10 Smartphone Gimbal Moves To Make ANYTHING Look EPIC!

What's up guys my name is Julian from smartphone filmmaking pro.com and in this video I will share the top smartphone gimbal movements to spice your
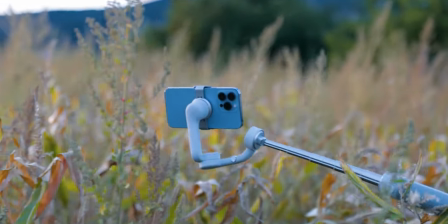[0:07]
video up and to bring them to the next level and without any further ado we will start with the first movement and that one is very basic
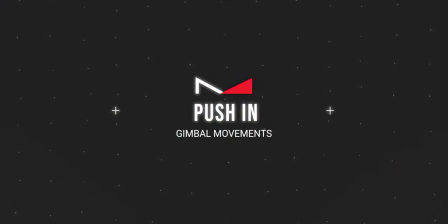[0:15]
and you probably have guessed it already that is just a straight push-in shot so the straight push-in shot is a very basic shot
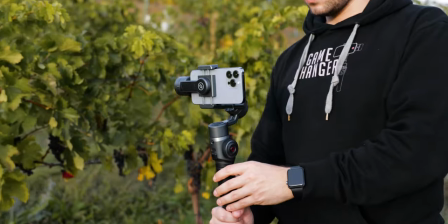[0:22]
and you can do this very easily just grab your gimbal you can do this in the pan and follow or the locked mode or also the follow modes depending on what you want and this shot will look best if you have some sort of foreground if you're just pushing in in an open field like i'm doing
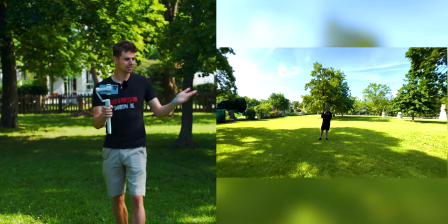[0:37]
right now i'll just show you this as an example so you can see there is no foreground and if i'm pushing in very slow
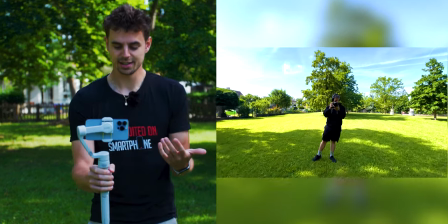[0:45]
that is still looking smooth and great but it's just not nothing special to be
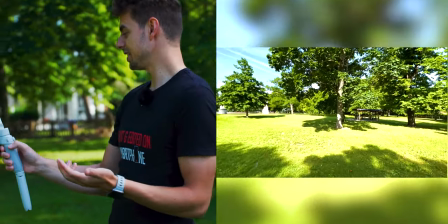[0:50]
honest but if we pan over to this side and And we can also use this foreground,
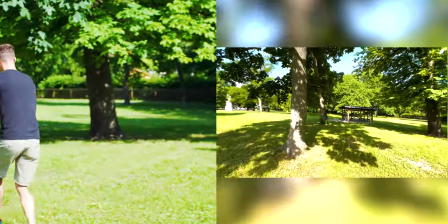[0:56]
so I'll just keep pushing in. You can see that it's just a much more dynamic shot and much more movement.
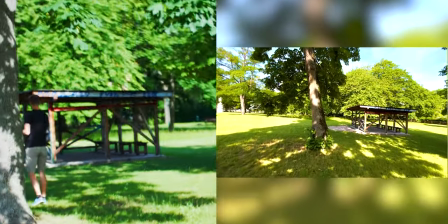[1:03]
And yeah, overall this just looks way better. That's the first shot. One way of spicing the straight push-in shot up is just by adding a tilt down or a tilt up to your push-in.
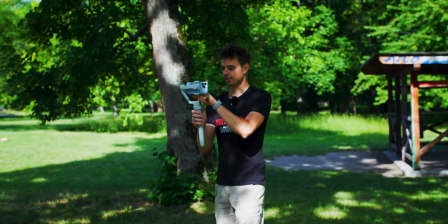[1:14]
So I'll just show you very quickly what this would look like. So I'll just start a recording. and if I'm I also have to be in the follow
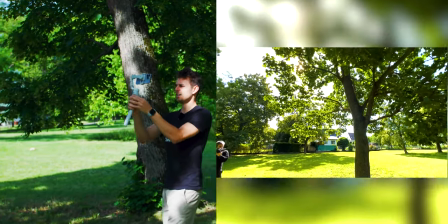[1:23]
mode because in the pan follow this won't work so I'm just tilting up
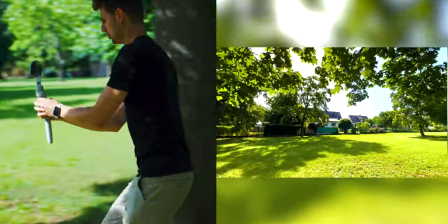[1:28]
walking forward and then pushing down pushing in sorry this
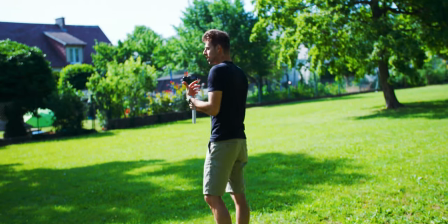[1:33]
is also I think this just adds much more movement much more depth much
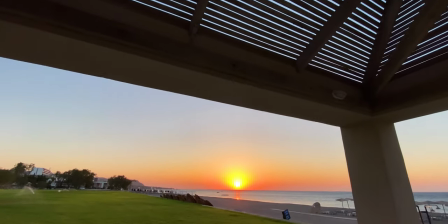[1:38]
more you know more cinematic feel to your video so that's very simple and you can do also the exact same thing with a push out so if
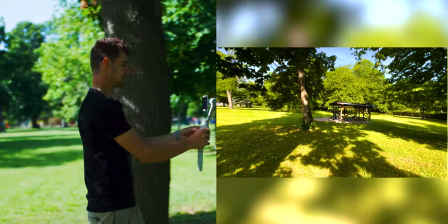[1:49]
I'm starting right here walking back doing the exact opposite and I can also spice
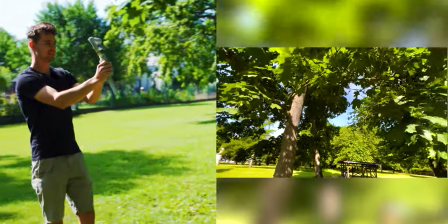[1:54]
this up by just tilting up tilting down whatever I want I
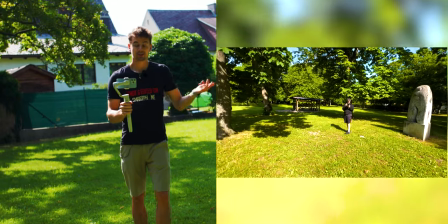[1:59]
like to use these kind of shots for ending my video but you can use them however you like the next gimbal movement that I have for you is my personal favorite because I think it's super easy and it yeah I think it has the best or the coolest look to it and that is the parallax and it's super easy to do basically you walk in one direction and you pan your camera into the other direction i'll just show
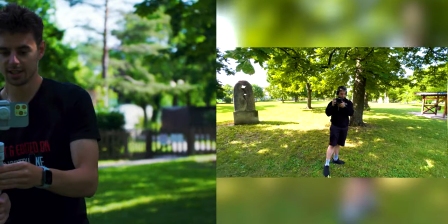[2:23]
you very quickly what this will look like so i'll just start here i try to keep alex in the center of the frame i'm walking to the
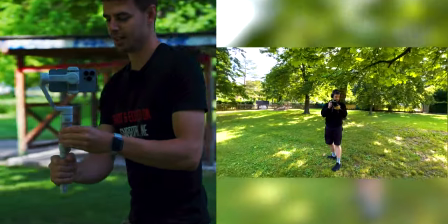[2:31]
right and i'm panning to the left and then it has this cool orbit effect and what's really cool with the parallaxes you can basically use this for every video scenario you can use this for action sports for holiday videos
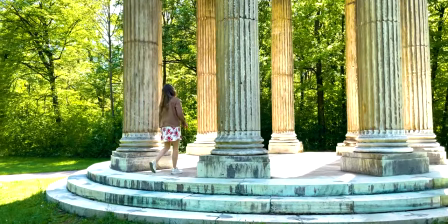[2:44]
for wedding videos for real estate videos basically for every type of video and that's why i really like to use that shot the next gimbal movement that i have for you sounds more complicated than it actually is it's called the tilt pan parallax and basically you're just combining all the different movements that we have already talked about and like i said it sounds more complicated than
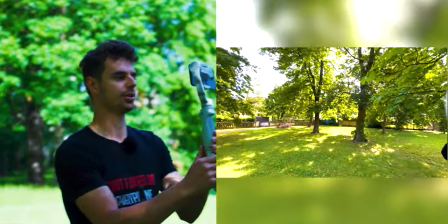[3:06]
it is so I'll just show you very quickly what this will look like so I'll just start a recording and basically I start with my camera panned up to
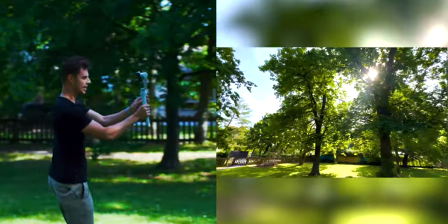[3:15]
the sky and then I'm walking in I'm doing a push in then I'm slowly panning down and then I'm doing a parallax of this
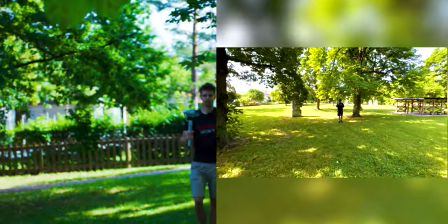[3:23]
tree you can use this for real estate shots you can use this for also if you are on a holiday and you want to shoot your resort or you know whatever basically there are no limits you can use them in whatever way you would like to but it's super easy to do just
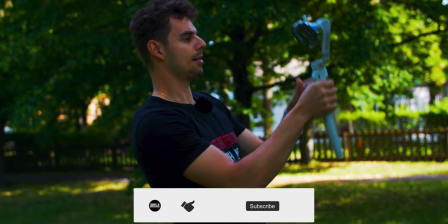[3:39]
walk in start with panned up or you can also do this with pan down and then find some subject usually it will be people but this time it also worked really nice with a tree and then do a parallax and this just adds a lot of creative and dynamic movements to your shots